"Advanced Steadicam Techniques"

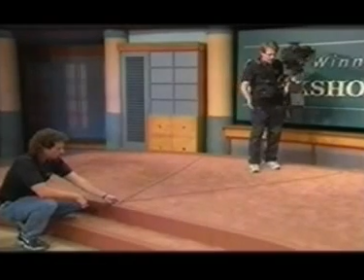2510s
And this is a very classic way to have a removable mark. My shot is going to back up to this point, to the V. Bring it in just a hair. Bring your V point in just a hair. Yeah, because I don't want to go off the edge. And then as I back away, we can take the mark away.
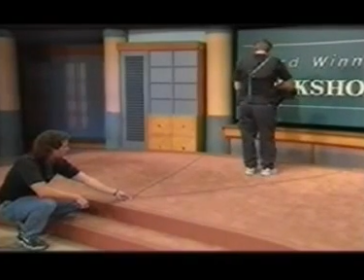2526s
So here's the shot. I'm starting in close, showing a shadow, but anyway.
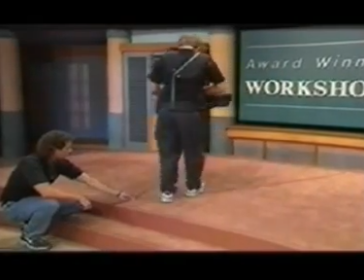2533s
And then I back up, and I can find that V so I know exactly where I am with the edge of the stage. And now as I back away,
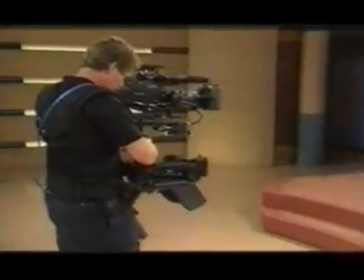2540s
that can be pulled out. And it's a way of surviving.
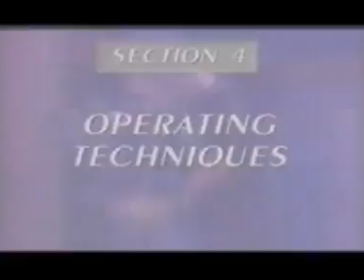2551s
Section 4, Operating Techniques. Shot Design Talk Shows.
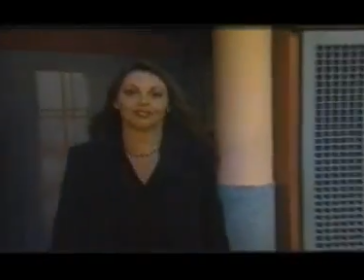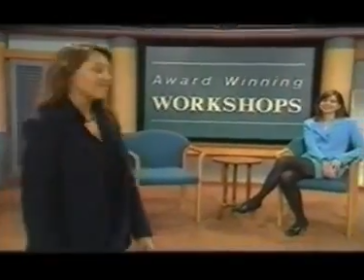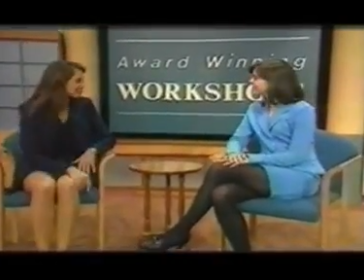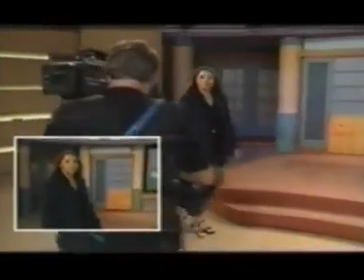2573s
In this talk show entrance shot, Holway leads the talent center stage, then finishes off camera right to allow for a cut.
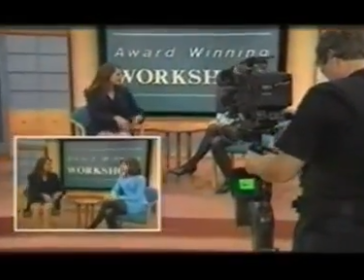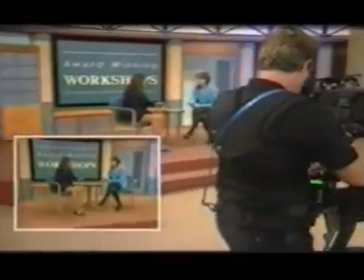2589s
Here, Holway demonstrates an arcing shot from left to right. Note the footwork and the energy he works into the shot.
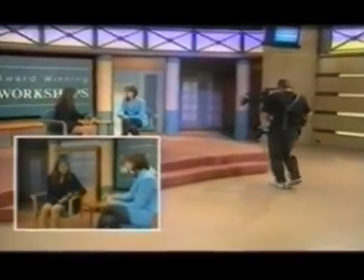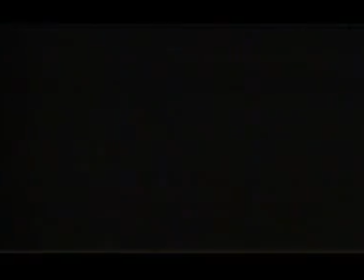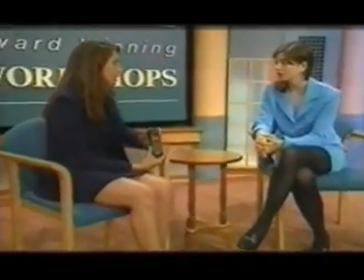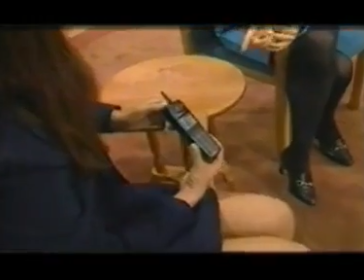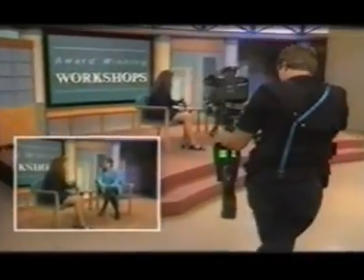2624s
Here, Holway demonstrates a hazard of the Steadicam, casting your own shadow on the subject.
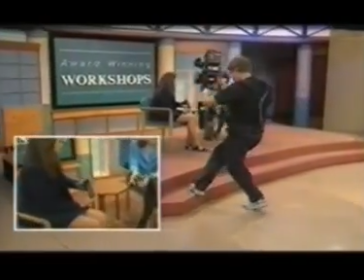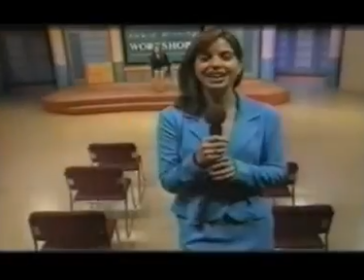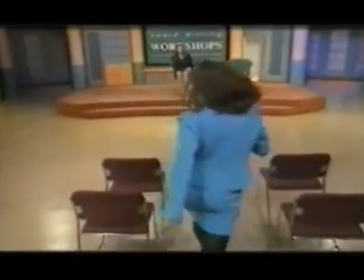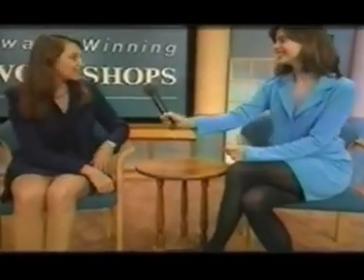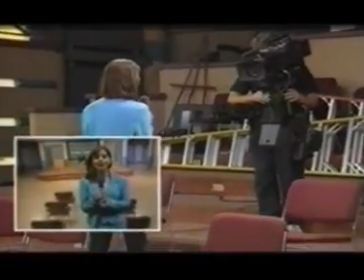2660s
The Steadicam can travel from the audience to the stage, matching the energy and speed of the talent.
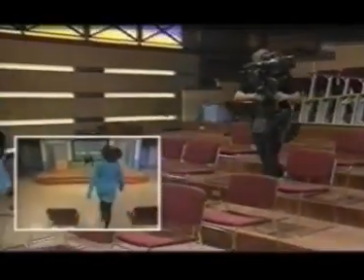2666s
Notice Holway held back a bit to get a wider shot and the way the shot is feathered out to the end marks.
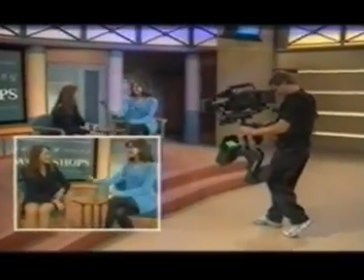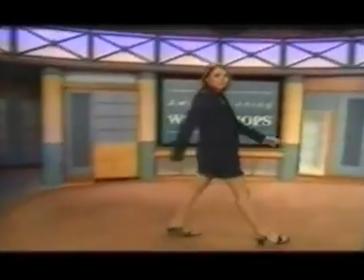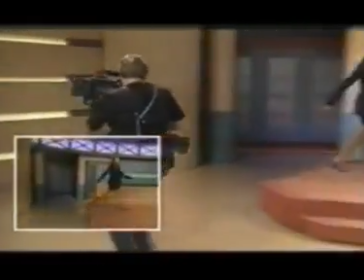2686s
For this bumper shot, utilize the set and a changing image size to inject a little energy into the scene.
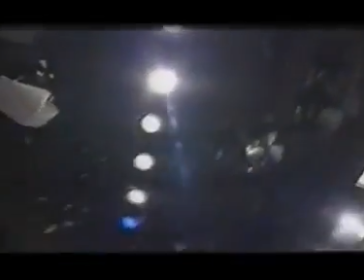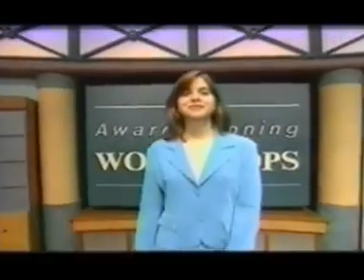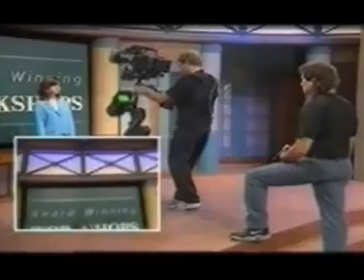2702s
This is an example of a top spin bumper shot. Note how the spin resolves itself and a little boom up at the end.
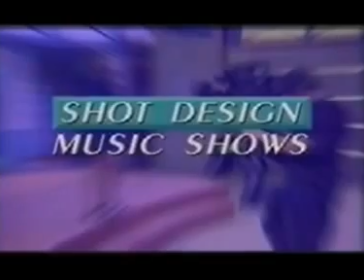2711s
Shot Design Music Shows.
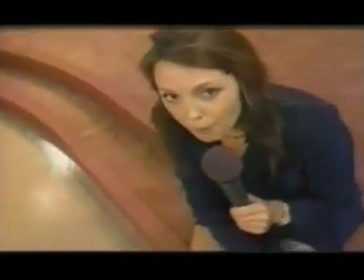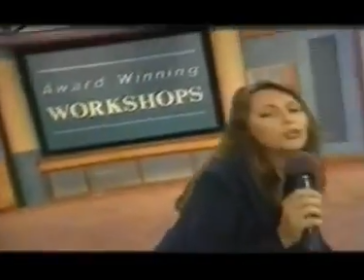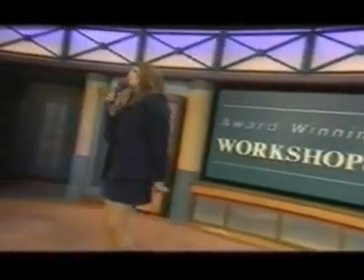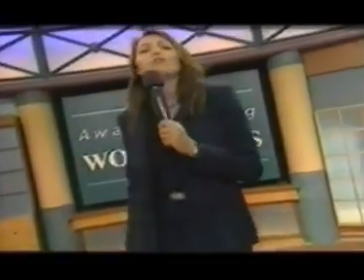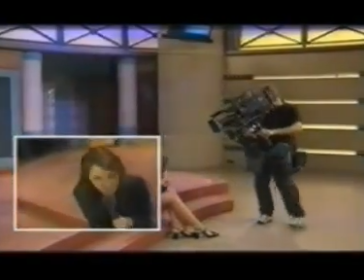2734s
In this shot, Holway makes use of Dutch angles to add more energy to shooting music shows.
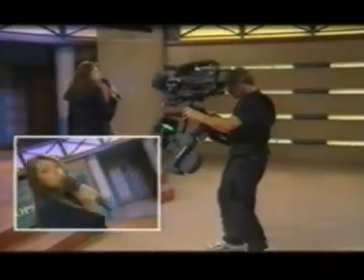2740s
Note the way he constantly changes the frame from a close-up to a wide, then back in again.